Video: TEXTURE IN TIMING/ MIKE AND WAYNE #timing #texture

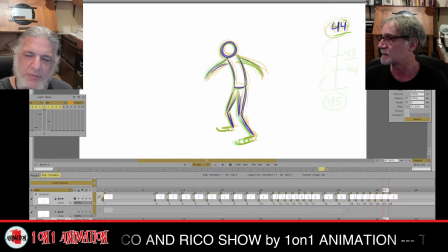across the wrong way or something. So just be aware of that. Yeah, you have to be a bit more careful, that's all. Yeah. Pay more attention to where these things are lying.
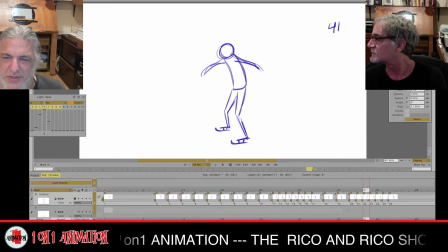All right, let's see how it looks. So now this all whole section here has been transferred into ones. So we have 39, 40, 41, 42, 43, 44, 45 to the last. Very cool. And it has a nice, cool life to you it. You can see, yeah. I love that life.
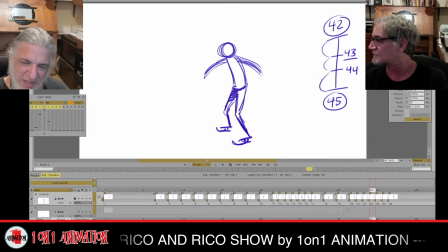Just want to do this because I'm a geek. I like to fill that in so it delineates the front from the back a little bit.
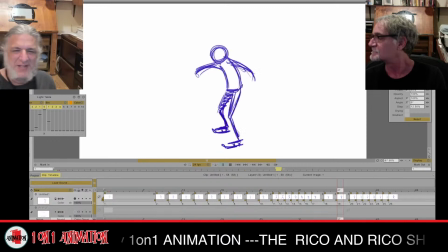I'm going to put that line down. Boom! Put that line down. Yeah! All right, let's check it out. At speed.
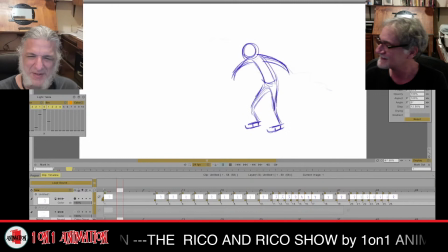It has a glistening effect when it's on one. It's like it sparkles. Yeah. It just makes it that much more alive. Yeah. It's like CG. Yeah. Everything is on ones. Yeah, exactly.
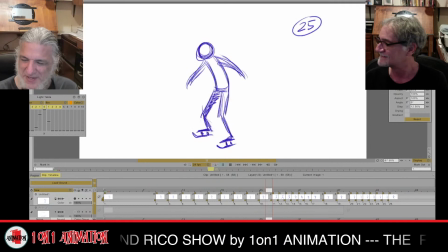This bristles with... it's short, but it bristles. Yeah.
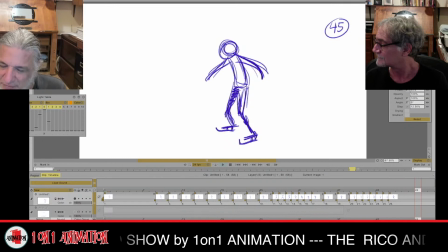Very nice, dude. And now, since I'm a bit of a geek again, I'm going to just make a couple of these on twos.
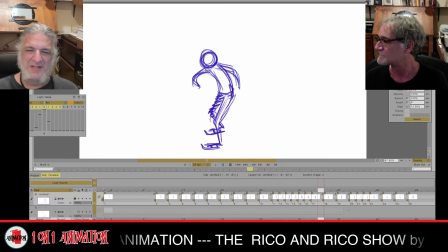Now that I've got these. Just because. Let's see how that looks.
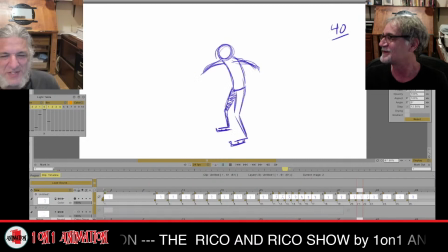That works good. Yeah. So you still have some ones in there. He gave it a little bit of time in the tail end of the scene. Just a little. I'm gonna put. Just again, it's texture.
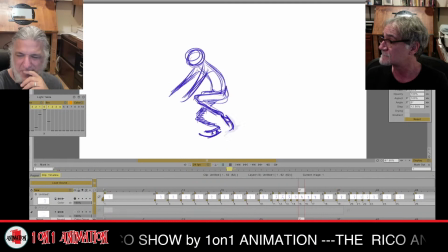Yeah, it's all part of the texture. It's slowing things down even more. I put the last one on threes before it stops to give even more of a.
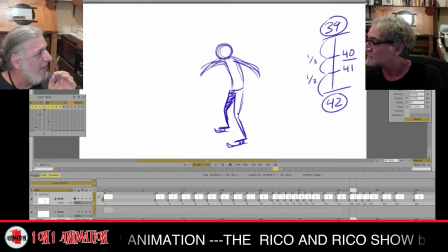And it is those little nuances like that can really plus your scenes or. I used to think that adding a frame here and there didn't really matter, but it does. It actually makes a difference.
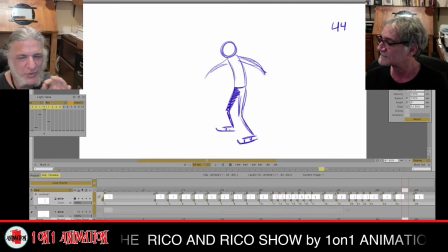You know, it does. One frame here and there. Yeah. You know, some people, that's too picky, but it does make a difference, really, if it's a crucial part in the action of the scene.
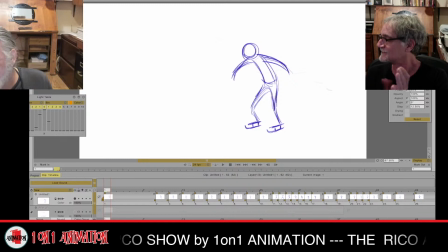So, yeah, it's cool. Fun. Okay. All right, let's give it up for Rico. Oh. Good job, dude. Very good. It was fun to do. All right. We're going to say goodbye, okay? All right. Sounds good.
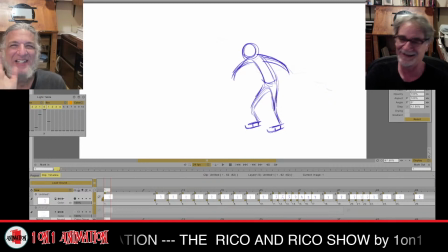All right, look at the camera. Don't be camera shy. Okay. Say goodbye. Bye. Goodbye, Rico. Goodbye, Rico. Take care, everybody. Goodbye, you guys. Chris, Jake, thank you very much for donations. Yes. We truly appreciate it. Chris, you're too cool. All right. Bye-bye.
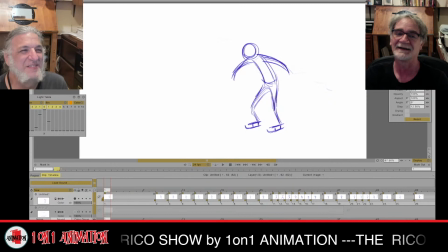And David, thank you, David. You're always there in a pinch for us. Yeah. We're gonna have to start cutting David in on this. The go-to guy. Yeah. Take care, you guys.